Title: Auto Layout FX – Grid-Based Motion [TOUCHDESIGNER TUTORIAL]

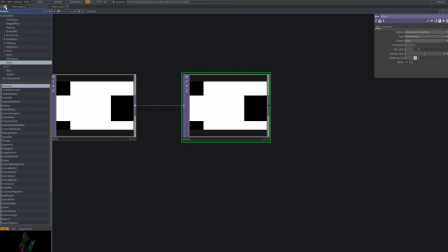[9:46]
Connect a blur to the limit to soften the edges of the grid pattern.
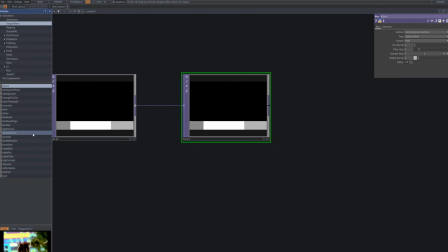[9:50]
This blur effect smooths out the harsh lines of the square grid, enhancing visual harmony and creating a more organic, fluid motion.
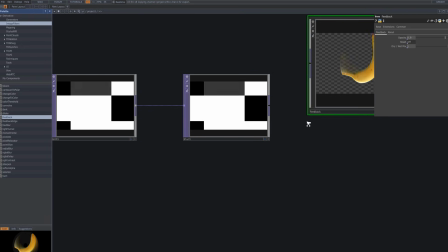[9:58]
It also facilitates smoother transitions when combined with subsequent effects.
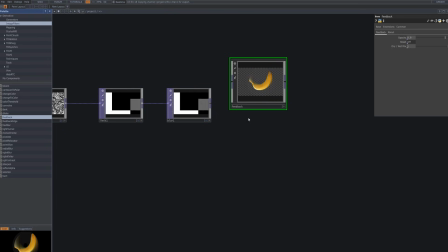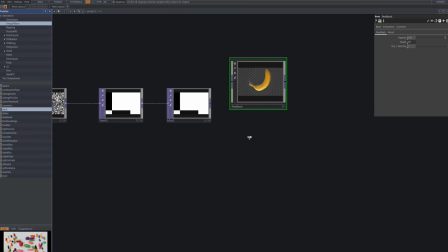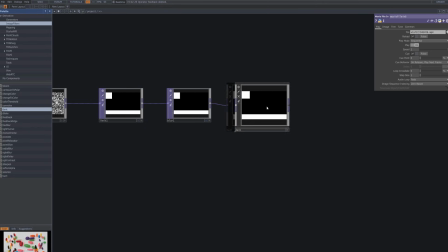After the blur, bring in the Dent Filter from the image filter and connect it. The Dent Filter adds depth and distortion to the image, enhancing overall visual texture and dimensionality.
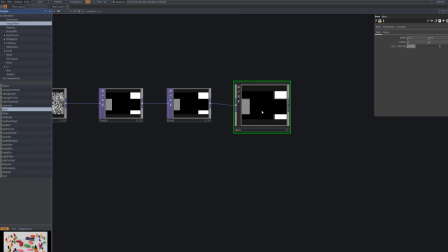[10:35]
This step builds layered complexity, emphasizing dynamic movement and richer spatial effects within the composition.
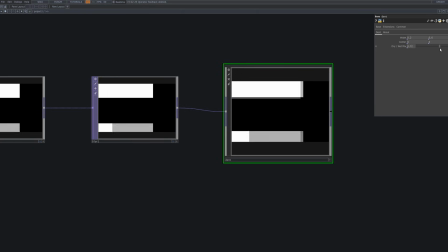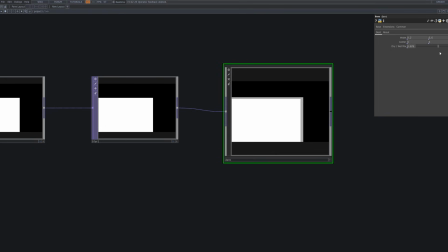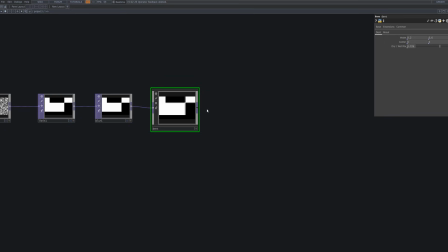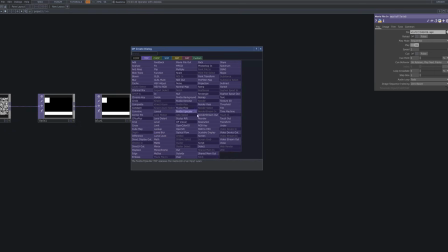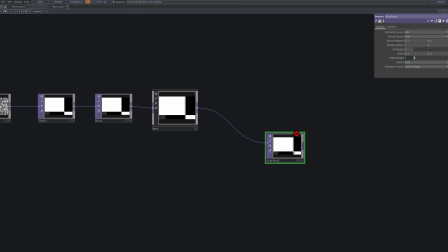[11:30]
Next, we'll use a ramp to introduce a rough, textured look to the square grid. To start, connect a displace, which will allow us to distort the pixel positions based on the brightness values of the ramp.
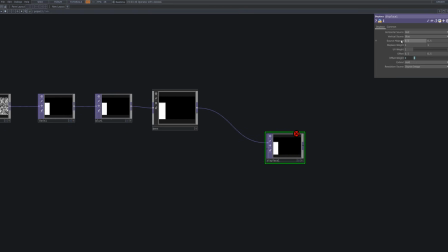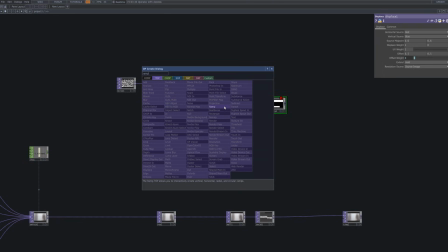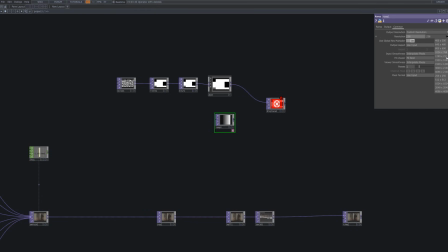[12:07]
Bring in a ramp and adjust its size to fit your desired composition, then connect an LFO to introduce time-based variation. This causes the ramp pattern driving the displace effect to continuously shift, resulting in a grid that appears randomized and ever-changing.
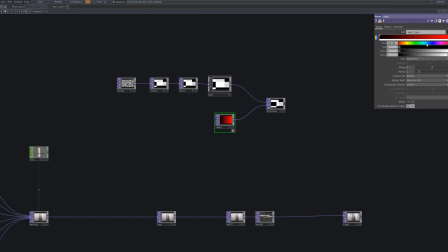[12:22]
At this stage, it's less about recreating exact values and more about freely experimenting with parameters to discover your own visual rhythm and aesthetic.